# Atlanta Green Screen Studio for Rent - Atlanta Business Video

Hello, my name is Megan Clark and I'm one of the videographer and editors here at Atlanta Business Video. I'd like to demonstrate a few ways that professional green screen video and editing can bring more value to your business. Video editing has come a long way from the physical cutting and pasting of film strips to the digital nonlinear editing programs we have today. Now with the right mix of tools and creativity, anything is possible. First we're going to set up our shot.
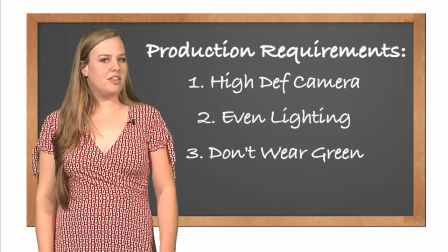[0:25]
For the sharpest footage to edit with, there are a few production necessities.
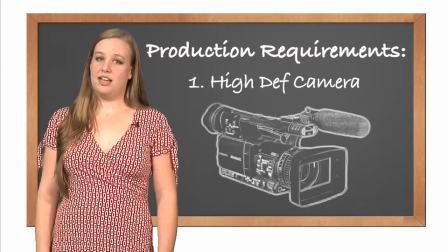[0:29]
A high-definition camera is crucial for green screen editing in order to avoid pixelation around the edges of your subject.
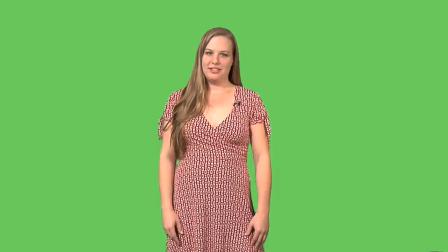[0:36]
Light both your subject and the screen separately so the subject doesn't cast a shadow on the screen.
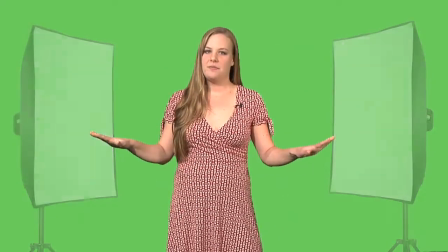[0:42]
You want to position your lights so that you have even lighting throughout the area. Make sure they don't wear green or those body parts will start disappearing in editing. Once we have captured the perfect take of the script, the editor then loads the footage into a video editing program.
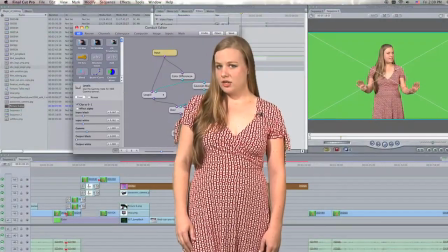[0:57]
We use Final Cut Pro. Although there are several ways to key a green screen, we have a master system that cleanly and efficiently takes the green away.
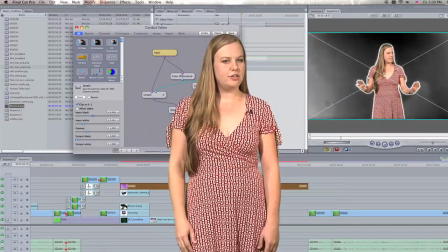[1:06]
Make small adjustments to the key until there is no line around the subject or green spill.
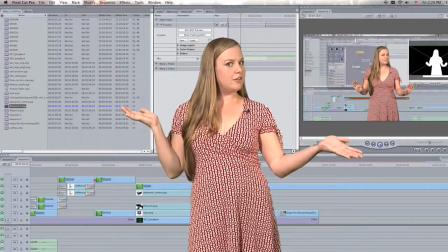[1:11]
What's left is our actress and a transparent background. Video editing is all about layers.
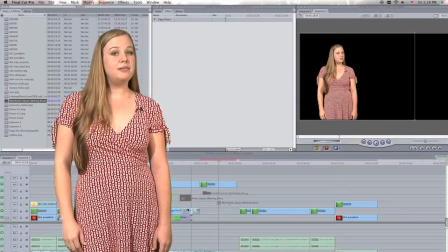[1:17]
To insert a background setting, simply place an image under the subject layer.
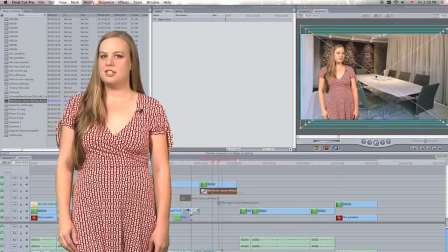[1:21]
For the most realistic setting possible, it's important to choose an image that is taken from the correct angle and with a similar lighting scheme,
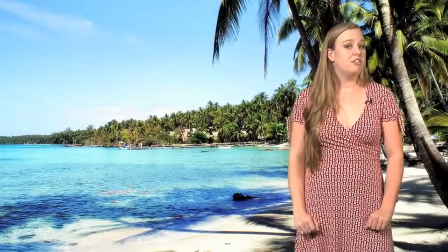[1:28]
yet doesn't distract from the subject's message. Another thing to consider is what type of background represents the client's business.
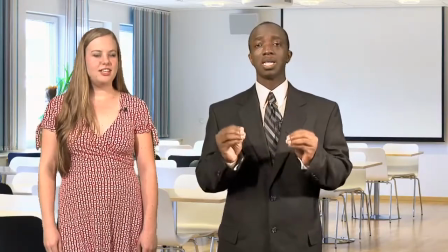[1:36]
Now that we have our actor in position keyed out properly, our next step is graphics.
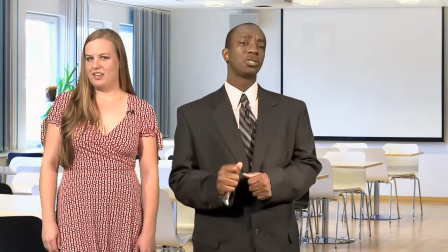[1:41]
The most common and effective use of graphics in a video is to place a business's logo in the frame.
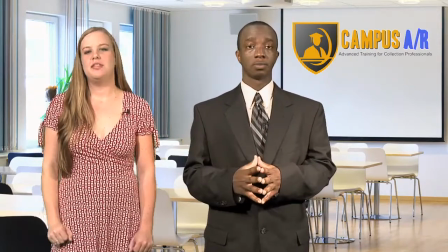[1:46]
This automatically brands the video to be the professional representation of the company.
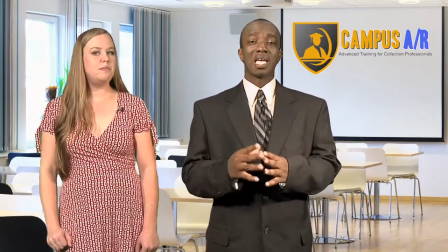[1:51]
To complete the business's professional theme, we mimic the logo colors and other graphics throughout the video,
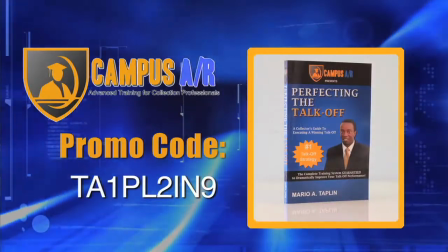[1:56]
such as a title screen, lower thirds, or other informational diagrams. Music is essential for setting the tone of the video.
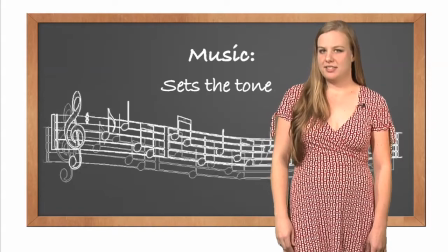[2:05]
Serious, jovial, professional? Music motivates the video as it progresses through both the arc of the story and the song. Video is an extremely effective tool for developing new business for your company. Whether it engages and informs your audience, establishes you as an industry expert, builds your brand, or gives your audience a call to action. Video is the future of the internet and it is time you got ahead of the curve.